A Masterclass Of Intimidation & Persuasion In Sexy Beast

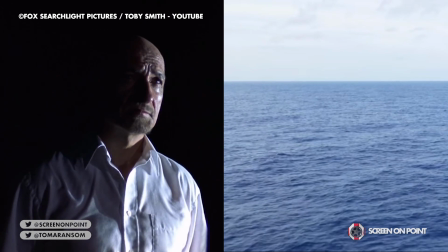is representative of the setting itself. The ocean in literature represents life and its hardships.
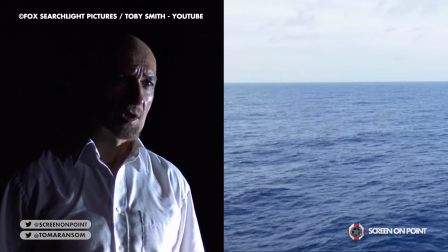Its symbolism changes drastically during this scene, at the start seeming calm but within a second it rages, becoming dangerous and deadly.
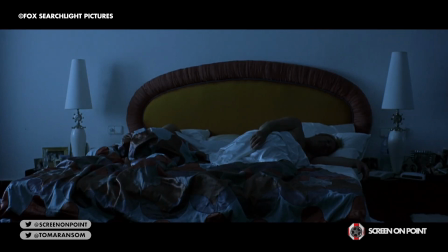And of course the moment as Don peers into Gao's room at night, always lurking, as Gao is sprawled across the bed without a care in the world.
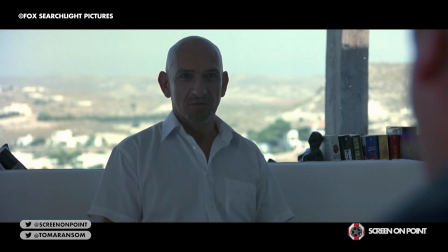These are moments that Glazer subtly uses to constantly keep the two at visual odds.
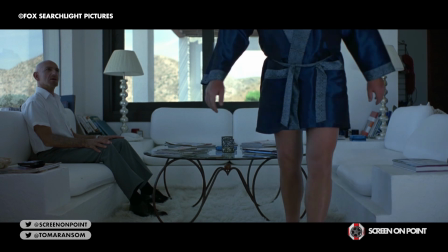Ultimately having failed in getting Gao to come back to London with him, despite several tactics that include reminding him of DD's ex-porn career,
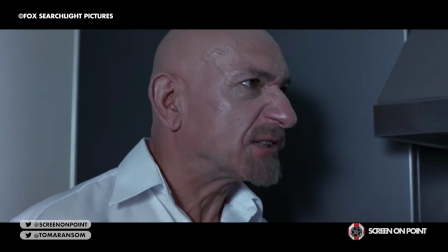how he's better than that and literally shouting yes at him, him, Don finally leaves the villa.
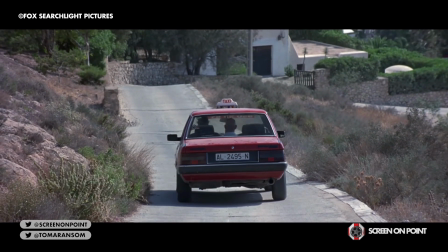This, however, just sends Don into more of a psychotic spiral highlighted in the vertigo shot of him at
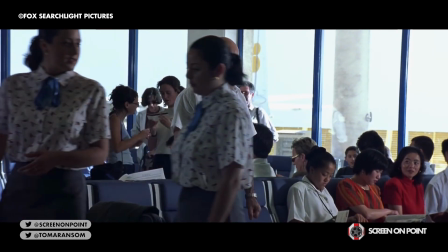the airport as he becomes ever more detached from the people around him as he comes to terms with the failure of persuading Gal to return with him.
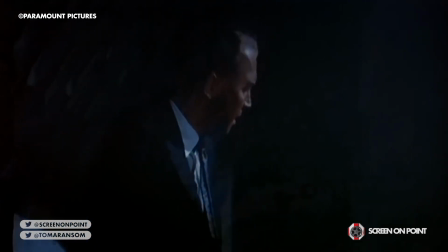This vertigo shot, along with great examples of the past, has always been used to visualise great unsettlement for characters,
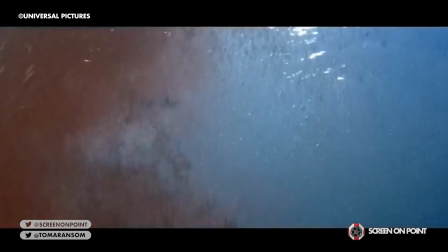iconically demonstrated in the moment that Brody becomes aware of the presence of the shark in Jaws.
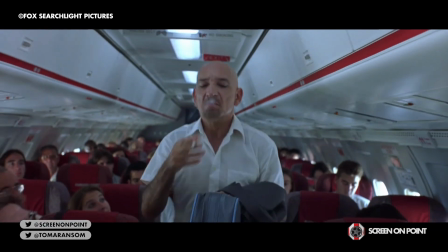Refusing to stub out his cigarette, an action that keeps himself from leaving Spain and in turn gives him another reason to not leave without Gal,
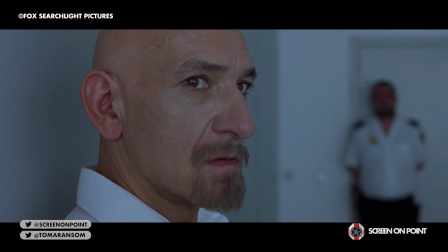Don finds himself held by airport security for questioning.
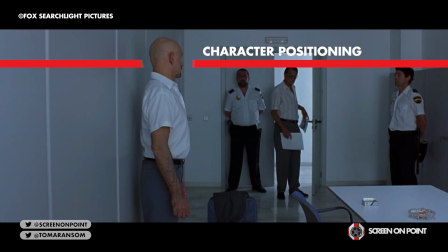As the investigator enters the room, Don is stood, he doesn't allow the investigator to hold a physical looming presence over him,
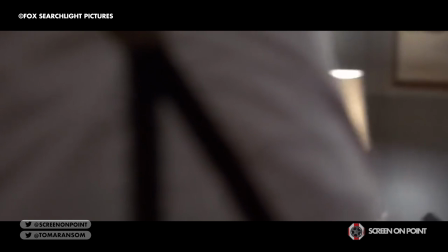which doesn't allow him to have the upper hand, something that we actually rarely see in interrogation scenes throughout film.
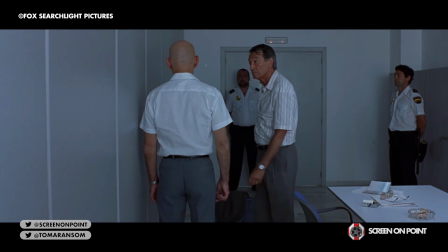And once again, Don uses a question to keep the focus off of himself.
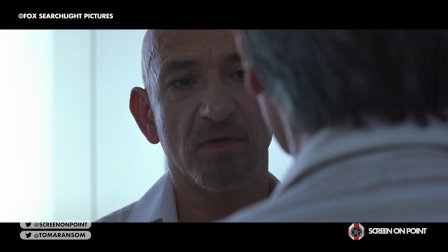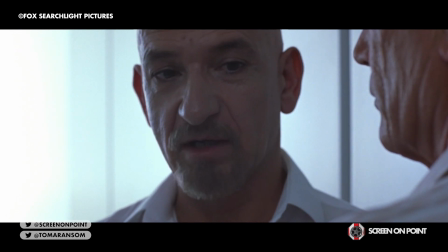And as he attempts to get his way out of the situation by changing pace, for the first time he doesn't hold eye contact, he bows his head.
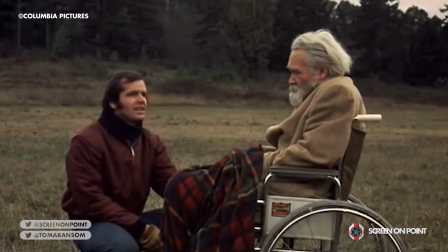And where there is research from scientists from Kyoto University in Japan that suggests brains struggle in thinking of the right words while sustaining eye contact,
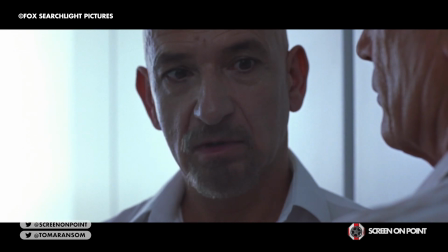especially in pressure moments, by dipping his head not maintaining eye contact in this situation,
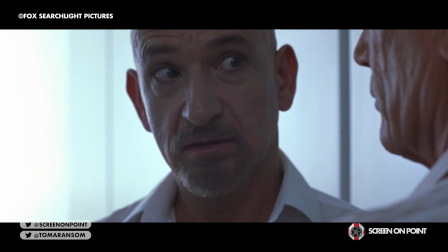it doesn't just illustrate a moment of submission for Don,
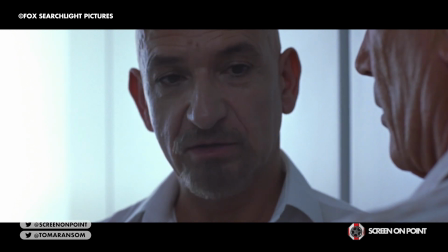but also helps accompany his premeditated lie to look more natural to make him seem more sympathetic.
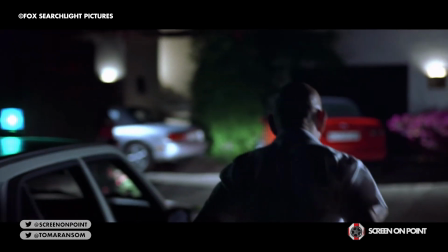In Don Logan's final scene, returning to Gao's village, instead of calm, collected questions that we see at the start of the film,
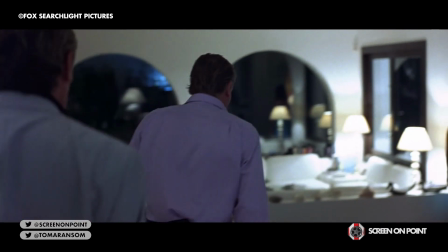this is contrasted as Logan fires off a set of enraged rhetorical questions,
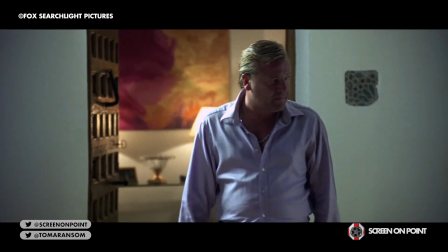once more dragging Gao into the place where he will dictate conversation.
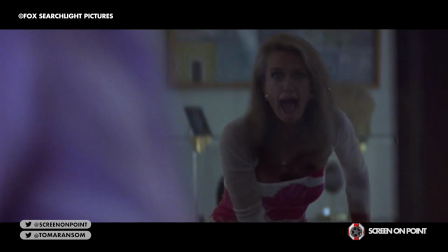Having been mentally and now finally physically tormented, And ultimately,
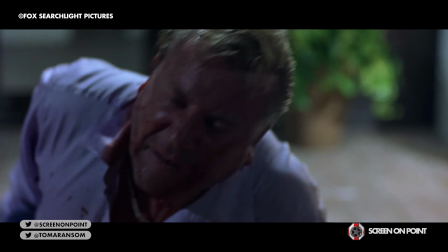it's both the pool boy and Dee Dee that come to Gao's rescue, proving that Gao's support system, the ones that he loves and cares for the most,
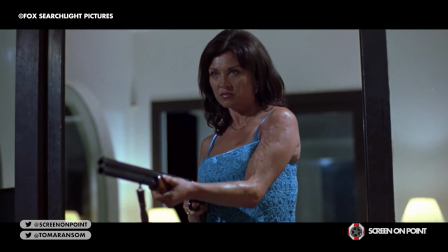can overcome an onslaught of intimidation that an individual like Don can bring.
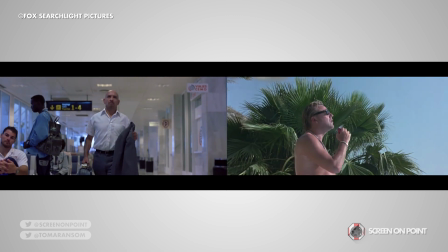Don is the personification of anxieties come to life, the ever-worrying fear that something is around the corner to destroy our happiness.
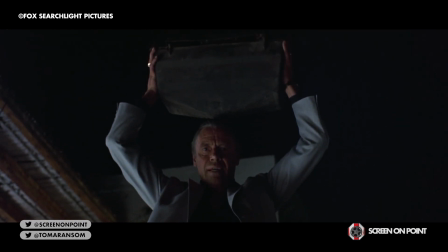It is, in the end, every character that finishes Don off, and a nice story to show that love can overcome.
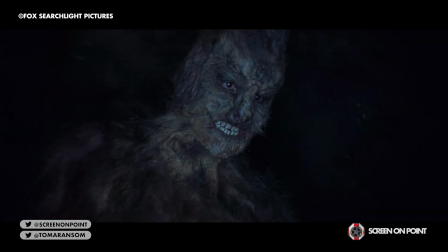There is one thing for sure though, without that support system, without that love, Don Logan would have ruled the day.